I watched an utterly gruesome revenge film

Hey guys, welcome back to Pillbox Movies. I'm Hank, and today we're going to be watching the 1971 Japanese samurai movie, revenge movie, Demons. This is a film by director Toshio Matsumoto. Matsumoto has been previously featured on this channel with 1969's Funeral Parade of Roses. The movie also stars Katsuo Nakamura. You might recognize Nakamura from another movie featured on this channel, Kaidan, in which he plays Hoichi the Earless. Demons is a lot. As a warning, this movie is horrifying. And buckle yourselves in, because this movie is going to go some pretty dark places. So yeah, let's watch Demons. And before we get started, don't forget to click the like button and subscribe for more old, obscure, and art house films. Also, fair warning, my recording software cuts off numerous times over the course of this movie, but regardless, I really wanted to get this video out, so expect some hiccups along the way, and literal hiccups right now, but yeah, apologies in advance. I love starting with the a color scene in a black and white film, kind of the sureness, the avant-garde assuredness of Matsumoto, working well into the 70s, but still working with black and white as his chosen palette.
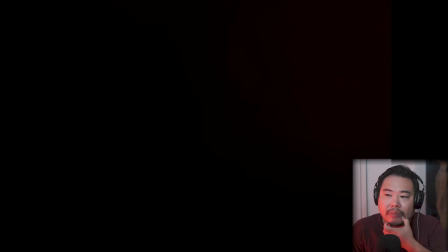(1:34)
It's almost like drifting back into a previous world, a previous feeling or atmosphere. The sun sets and color fades from the world.
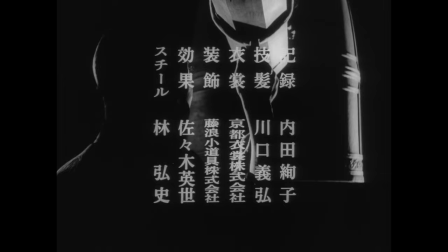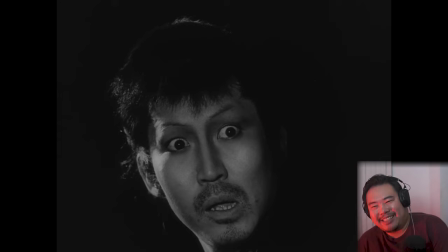It's a cool style for Matsumoto. Also used a little bit in Funeral Parade of Roses.
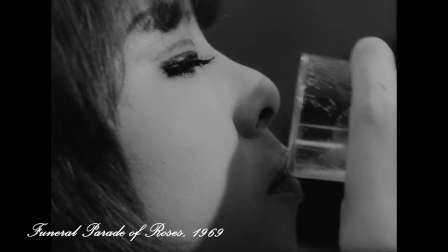(2:03)
The editing style he uses to kind of reinforce the same like shot or the same like moment
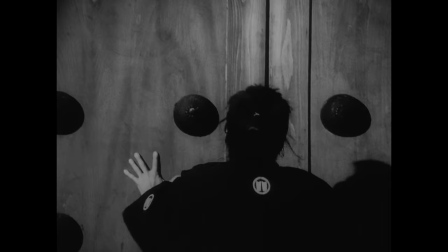(2:10)
and kind of reinforce the sensation of it. Something that like Spike Lee uses as well. God. The use of zooms and the use of negative space. The use of negative space is amazing.
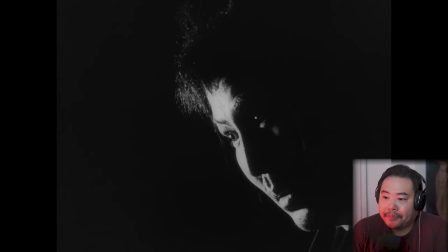Doesn't shy away from the violence. All that negative space is so brilliantly used.
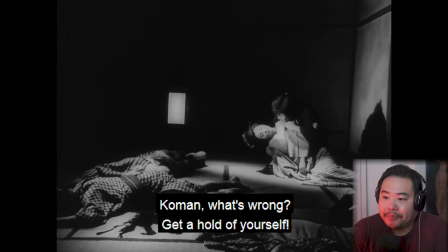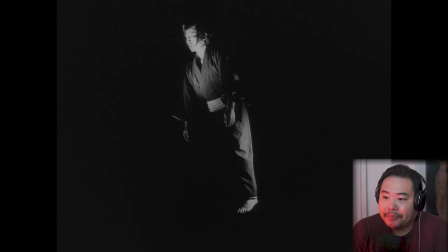God. It's just brutal, this unfurling of violence.
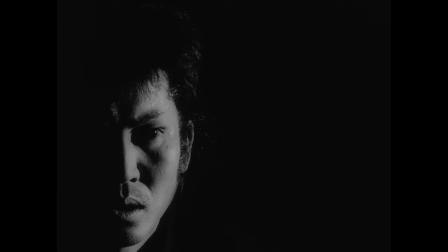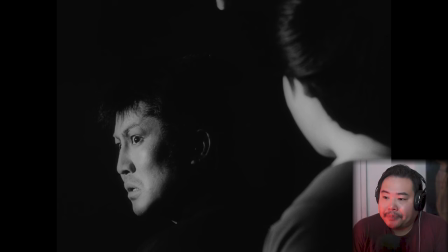And this is another wow, the whites are so beautiful in this. They're so translucent. Whatever film stock that Matsumoto is using, that's Fuji film. But another kind of motif or fixed image in Funeral Parade of Roses as well as the image of the laughing woman being something that's like anxiety inducing or threatening.
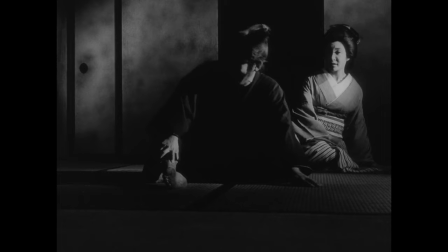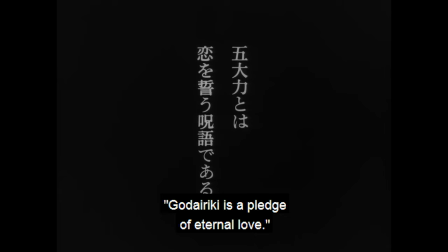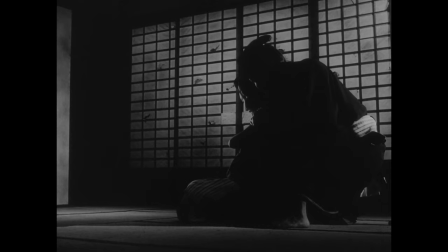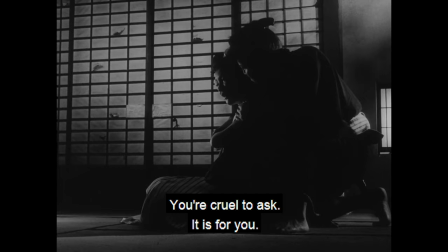We can actually hear the sound of the film like rotating.